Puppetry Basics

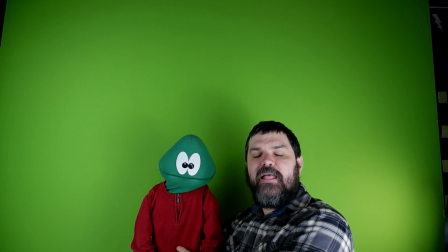Secret, Garb doesn't either. But you aim for that belly button on whatever your stage is, whether that's your camera, you want to get some sort of screen,
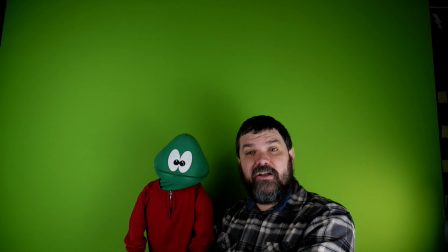or you want to have some sort of level that you're actually balancing against when you're doing it on a camera.
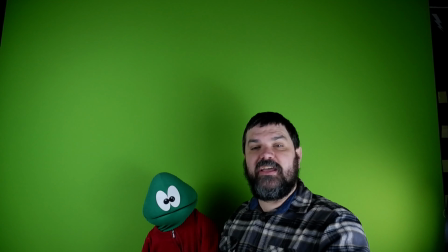But if you're doing it on a live stage, you want to make it so that you're up to the edge of that stage at belly button height.
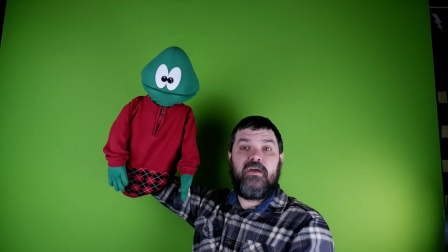That belly button, that's how high you're aiming for, is up to that belly button.
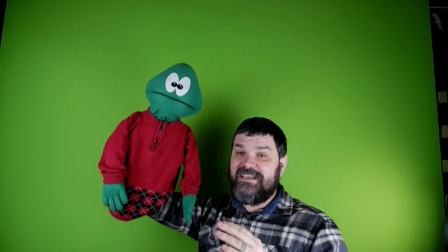So that's your height. So that's part of your positioning. You don't want to be sinking it from that position. You don't want to be raising up higher from that position.
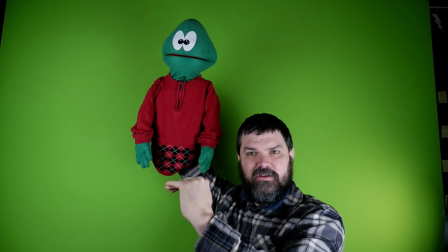You want to stay at that level, like they're on the ground.
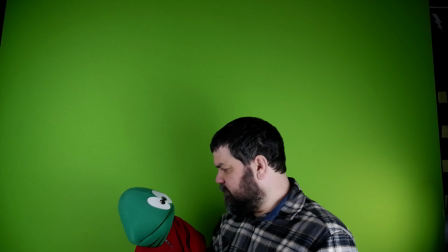The other parts of this, because this is a multifaceted one, is it also matters where your puppet's looking.
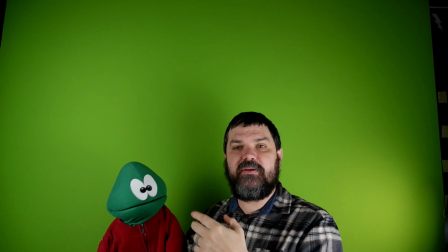See, he keeps looking at me because I'm the one talking.
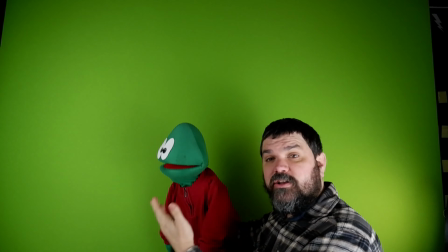But if you're looking into the camera, you're looking directly in the camera, or if you're talking to another puppet, if you're talking to another individual, you turn.
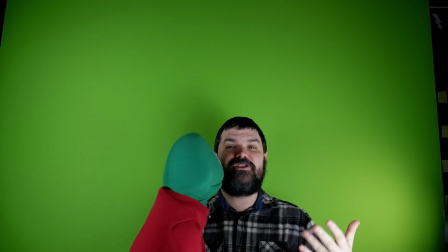You also, if anyone any of you know anything about theater, you don't want to turn your back to the audience because this is not the appealing part of the puppet.
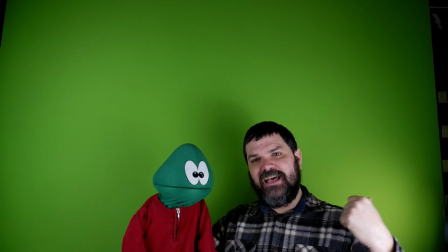You don't want to see this part of it. So even when I'm turned to the side, I turn just slightly to the side.
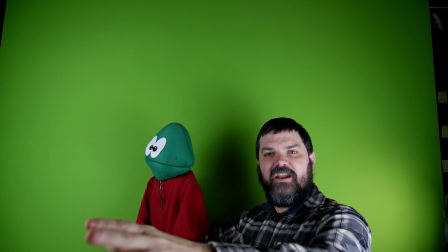So I'm not fully turning. To me, it doesn't look like I'm turning very much, but to the audience, it's very obvious that I'm turning in that direction with somebody speaking over there.
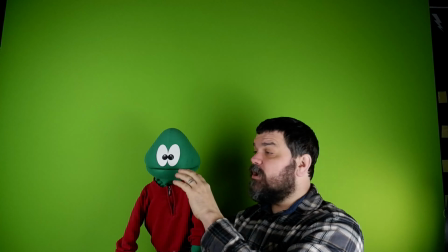So it's also paying attention to that. It's also paying attention to Puppet's eyes.
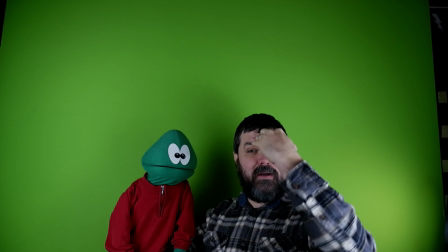This guy isn't the best example of this, but Puppet's eyes are usually about right here on people, and our eyes are high up on our heads too.
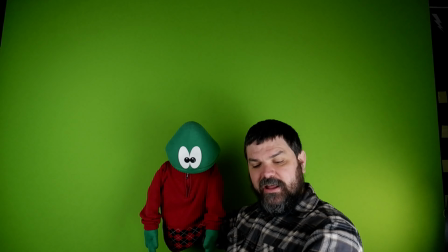So you've got to drop that wrist down. If you're looking at people lower than you, for sure, you got to look lower than you think you're going to need.
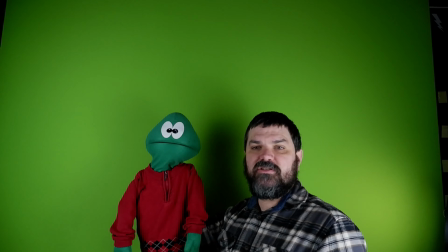And even looking straight ahead at a camera, I'm dropping my wrist. If I was just naturally relaxing my wrist, he's actually looking up here, but you guys aren't up there.
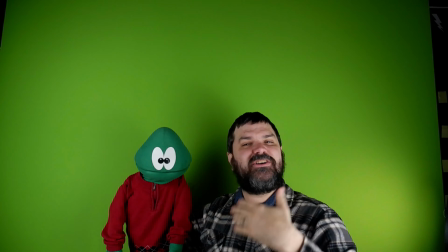So we want to drop that wrist a little bit so that he's looking right at you so that you feel engaged and, you know, like he actually cares what you have to say.
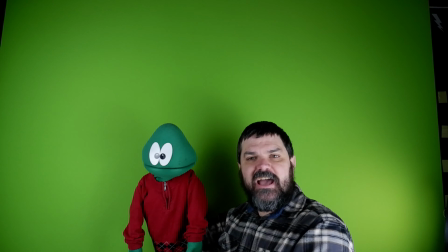So that eye contact, that height,
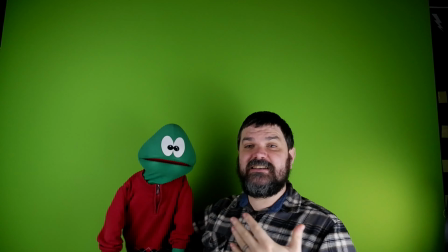that blocking of where your body stance is for where you're looking, things like that, that's all part of puppet position.
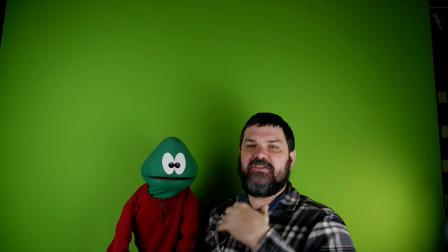How you're positioning your puppet so that he looks like a real person standing there.
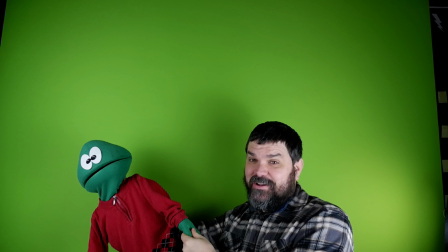You also don't want to be leaning off to the side, which is a real easy one to do, or leaning in too much because then it looks really awkward.
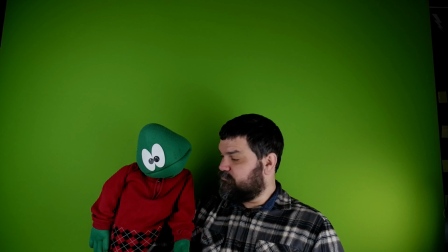Or some people I've seen do their puppets like where they're trying to bend that wrist and they just bring it out to the side or into the side.
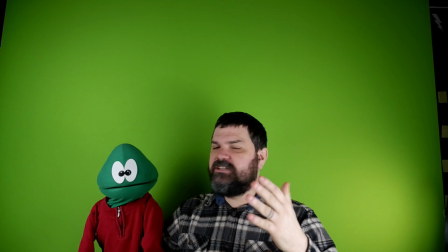You want to pay attention to that, make it loose and natural. It's just going to take practice for that to get really tied down.
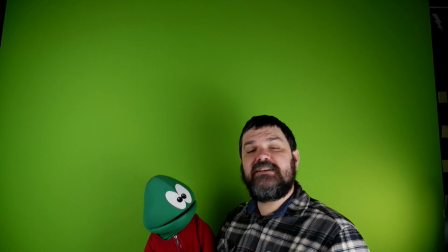The fourth part of our puppet basics is our realistic movement.
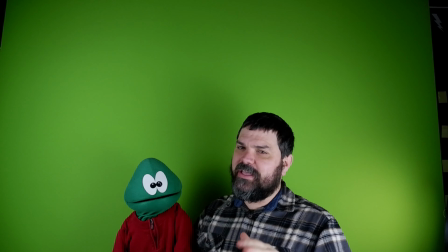Now, realistic movement is a little bit more complicated, even though puppet position had a lot going on with it.
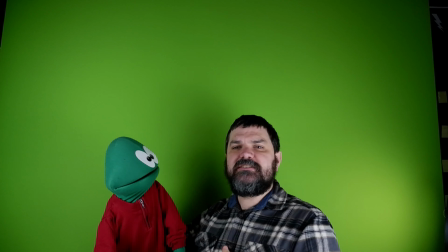Realistic movement has a lot going on with it too, but it's a lot more subtle. So the realistic movement of a puppet is the parts that make the puppet come alive.
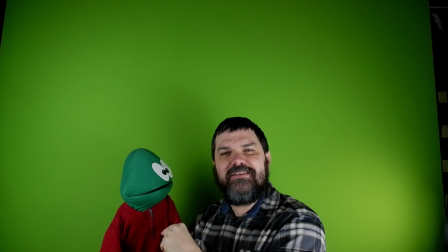It's that part that brings the audience into real, you know, I know he's a puppet, but there's just something, he just feels real.
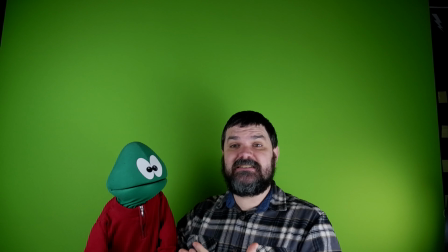He feels like he's got his own personality compared to other things. Simple things like this is not just standing statue still when you're waiting for your turn to talk in something.
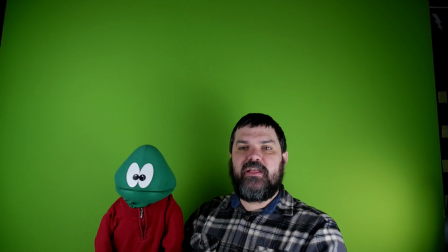So like he keeps like looking at me or looking around, or he even like suddenly breathes or shrugs or things like that while just sitting here while I'm talking.
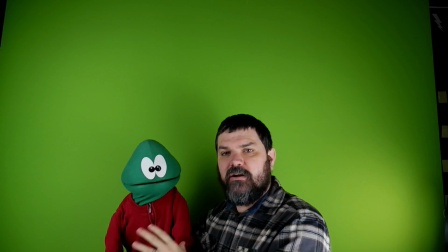Well, I'm doing all of that.
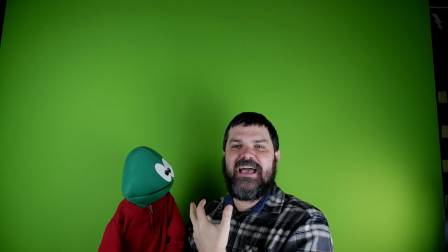You guys know that it's me, it's not him, but it makes him feel like he's actually here, present, paying attention to what I'm saying just as well as you guys are.
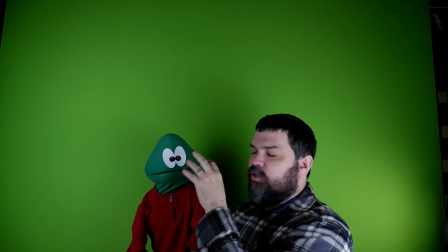So those little subtle things do it.
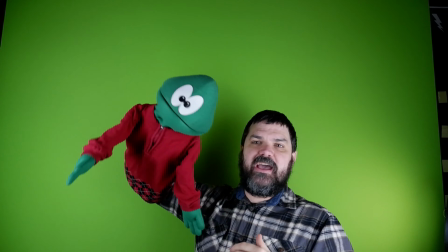Also, if you're doing something like a song, you don't want to have your puppet like doing this when you're doing All I Want for Christmas.
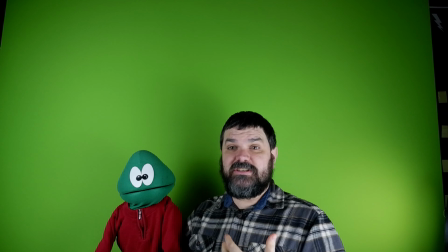Like that, it just doesn't fit the beat. But if you're singing like Jingle Bells, doing to the beat, right?
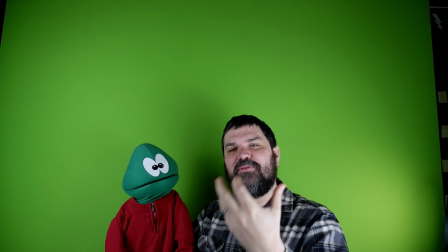So you want to have some of your movements actually match what's going on.
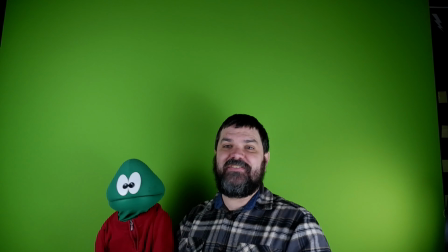So if he's scared, he's got to look a little bit scared. You know, shrink back a little bit, shake a little bit. If he's excited, he's going to be a lot more loose, a lot more free with his movement, stuff like that.
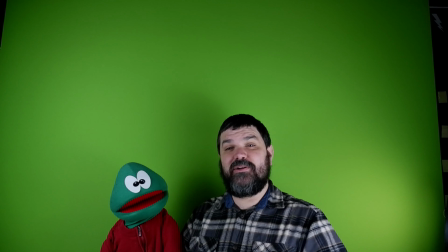So you want to bring in those little subtleties that you see in a real person into your puppet.
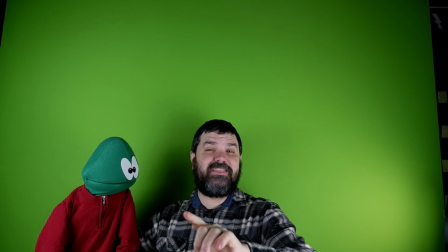So if he's going to walk with a camera, this is one of the things you really need to watch, because you've got to move along that edge.
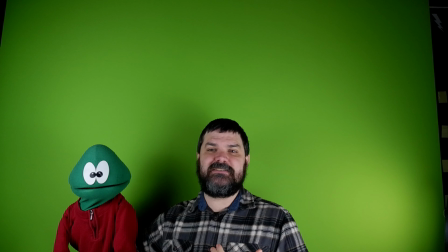See? He's walking back and forth and it makes it look like he's got legs. If I'm behind a stage and I'm walking and I'm standing, it's easy because I just walk.
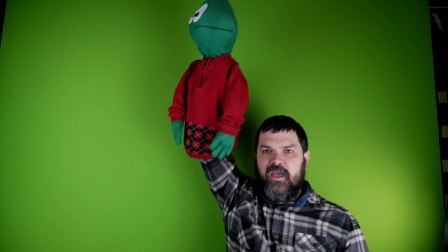A little bit of exaggeration to my movement and it gives him the movement he needs to be walking.